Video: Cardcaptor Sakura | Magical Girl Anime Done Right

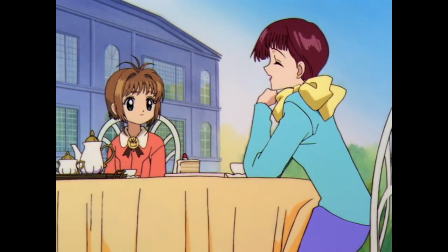You can see this with something as simple as a conversation between Sakura and her mother's cousin.
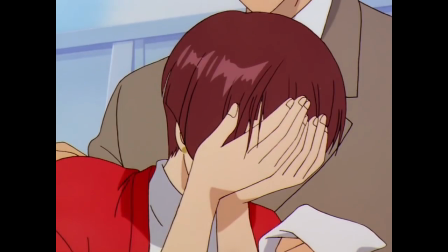Sakura's mom is dead, by the way, that's just how we open, and this leaves her mother's family with complicated feelings for Sakura's father,
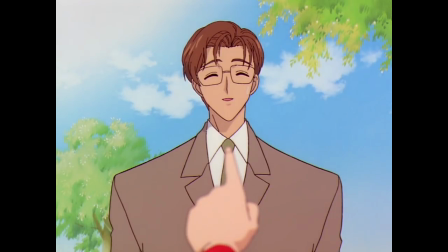whom they partially blame for the mother's death, even knowing deep down that really that's not fair. there.
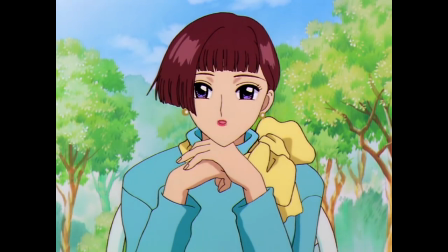So when Sakura, being the sweet tone deaf girl that she is, asks this woman about her parents,
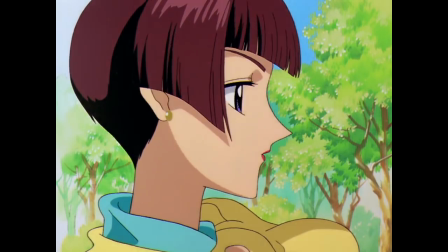the nuance in her expressions and the understatedness of her response conceal more complicated, unsaid emotions.
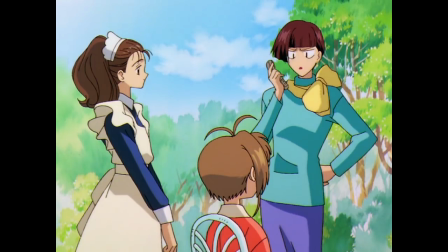Not to a point that feels like you're suddenly watching a different show, but just enough that you could have a different appreciation for the scene if you're a little older.
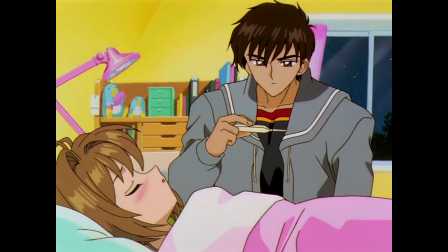And this is the show's default setting, especially with scenes involving older characters.
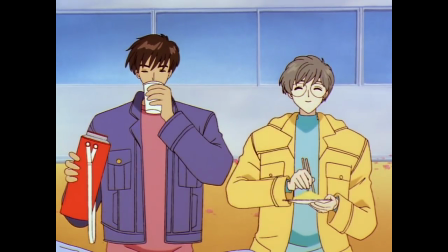Through actions, dialogue, and even the occasional scene without Sakura in it, it establishes the older people as actually older people,
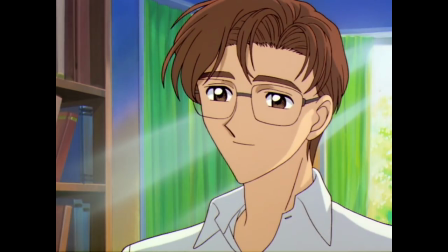with to some degree more complicated thoughts and motivations than Sakura at her age is likely to even understand.
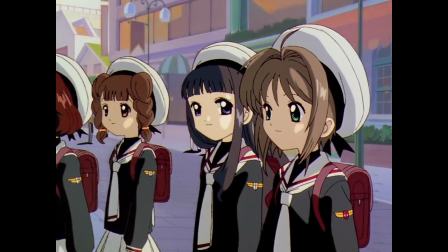Sakura is young and as a result more simple, but that doesn't mean the world has to be.
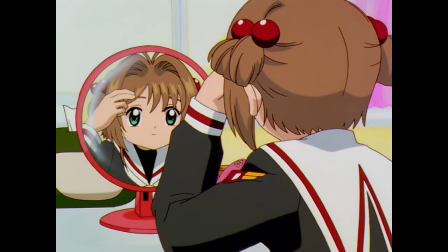At certain points, this can create an interesting dichotomy between Sakura's immaturity versus the relative maturity of some situations she encounters.
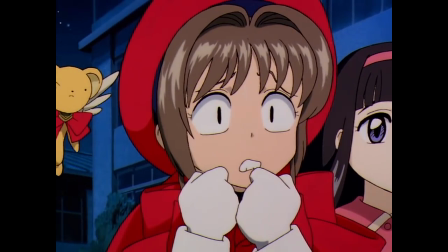Sakura's like 10 years old, she's scared of things a little kid would be scared of, and her general comprehension is appropriate for her age.
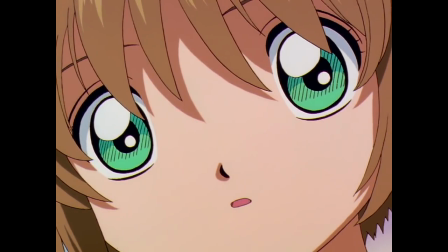So in one episode, she ends up in what is basically a psychological maze, and she just doesn't really get it.
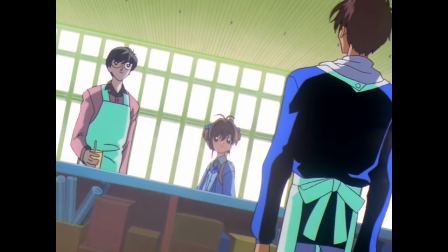Illusions and other magic of that ilk are very effective against her,
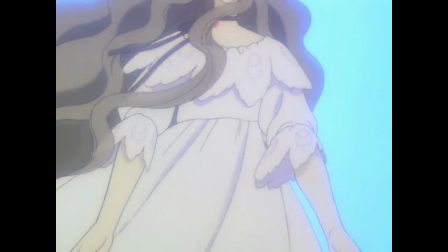because she's too young to connect the dots or cast doubt on what she's literally seeing, which I loved.
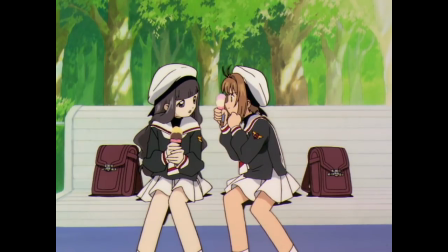The takeaway from all this is that Cardcaptor Sakura really is the best kind of kids show.
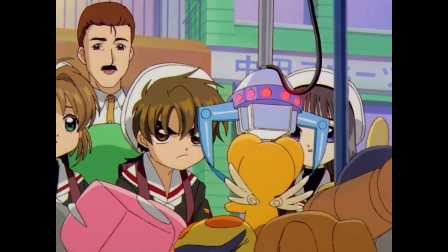It's young, but doesn't take that as an excuse to be dumb.
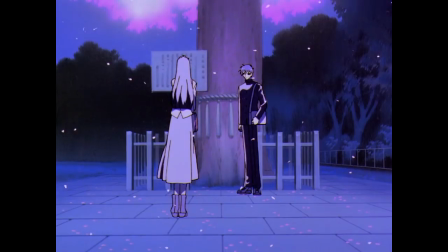It treats the audience with a certain respect and puts in the effort to actually create compelling characters in a real world.
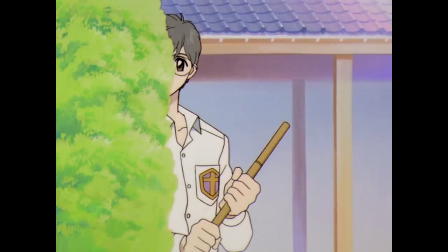Speaking of characters, I suppose I've mostly talked about them in passing, so let's change that.
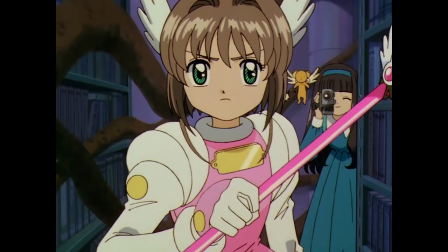Sakura's best friend is Tomoyo, who remains a steadfast companion from start to finish.
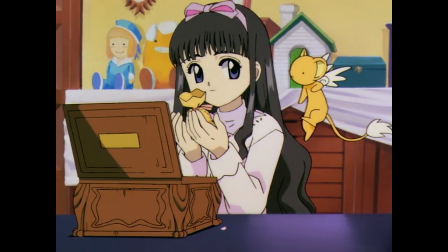I wouldn't exactly call her a deep or supremely interesting character, but she's certainly an entertaining one, particularly as it comes to her infatuation with Sakura.
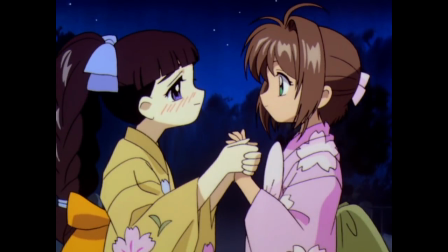Tomoyo is very strongly implied to have feelings for Sakura,
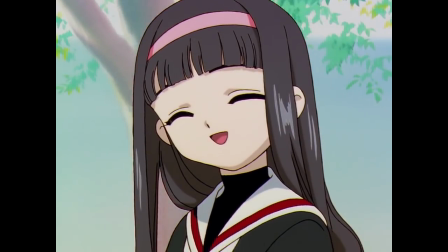but she's also smart enough to realize that those feelings will never be reciprocated in quite the same way,
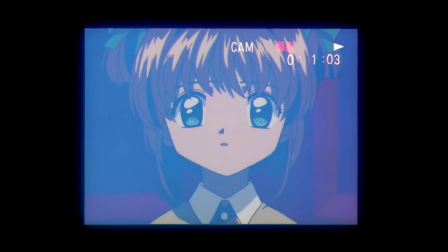so she's content to just observe Sakura and have a presence in her life.
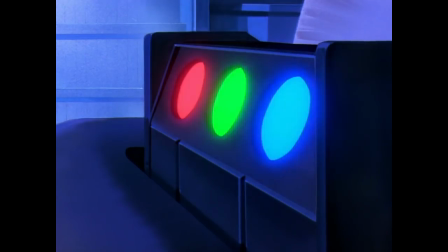The extent of Tomoyo's feelings do edge towards creepy, but in well-meaning, funny ways,
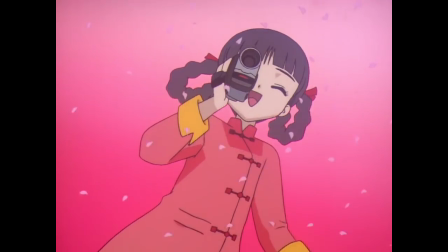describing her definition of fun being the opportunity to film Sakura having fun,
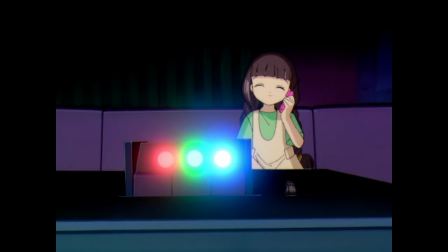and I love this, she literally will just watch footage of Sakura in her spare time. Unhealthy, probably, but also pretty damn hilarious in my opinion. And then we have the show's magical boy, Shaoran Lee.
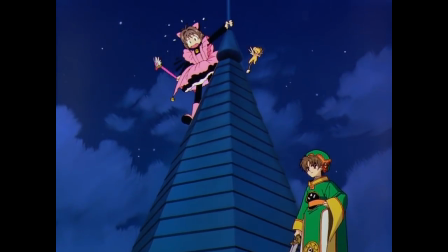Lee is not immediately a present in the series, being introduced sometime later in episode 8.
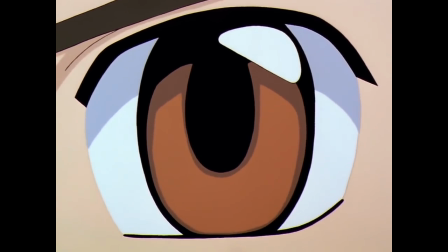He initially serves to create a sort of rival and senior character to Sakura,
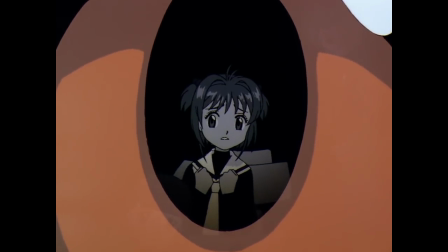as a boy much more familiar with the general workings of magic, who scoffs at Sakura's own inexperience.
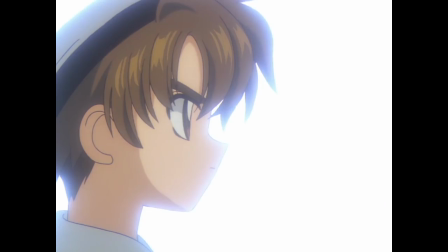Especially early on, it's almost like he tries to be a brooding, edgelord-type character,
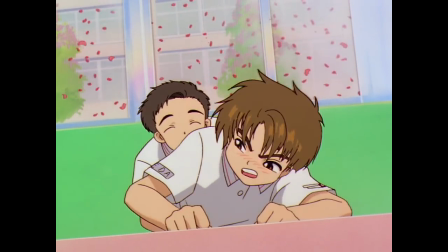but the show is self-aware of how silly that is given his age and the general tone, frequently taking the wind out of his sails with comedic hijinks and other such things.
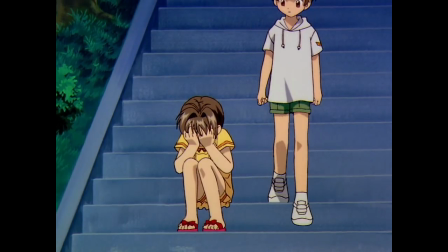And as you'd expect, despite Lee's frosty attitude towards Sakura,
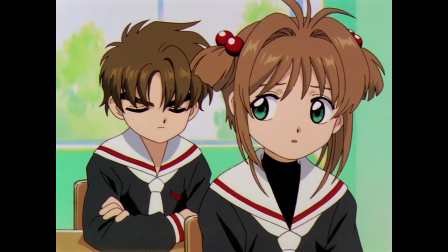the two end up spending a lot of time together throughout the series, and the show brilliantly articulates the growth in their relationship.
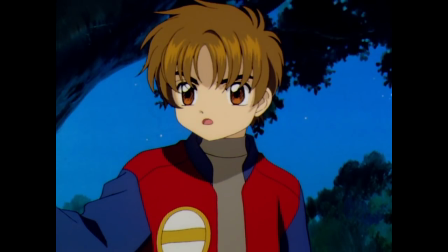With how frequently they're together, Lee can't help but get to know Sakura, developing an understanding of her quirks and personality,
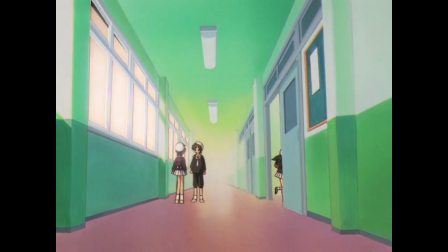and grudgingly coming to acknowledge her stronger points to the extent that he's not fooled for a second by a magical doppelganger in episode 25.
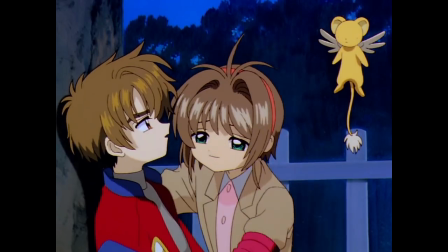Then, eventually, Lee's tolerance of Sakura predictably blossoms into outright affection.
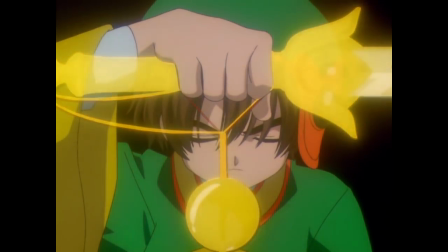The thing that makes this shift work so well is that he's introduced as a character first and a love interest second.
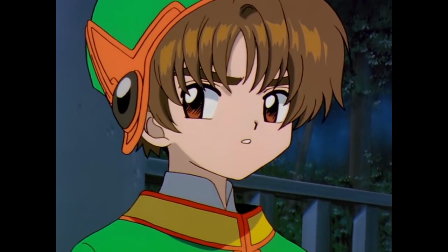I don't even like to use the term love interest here, it implies that a character only exists for romance, which Lee certainly does not.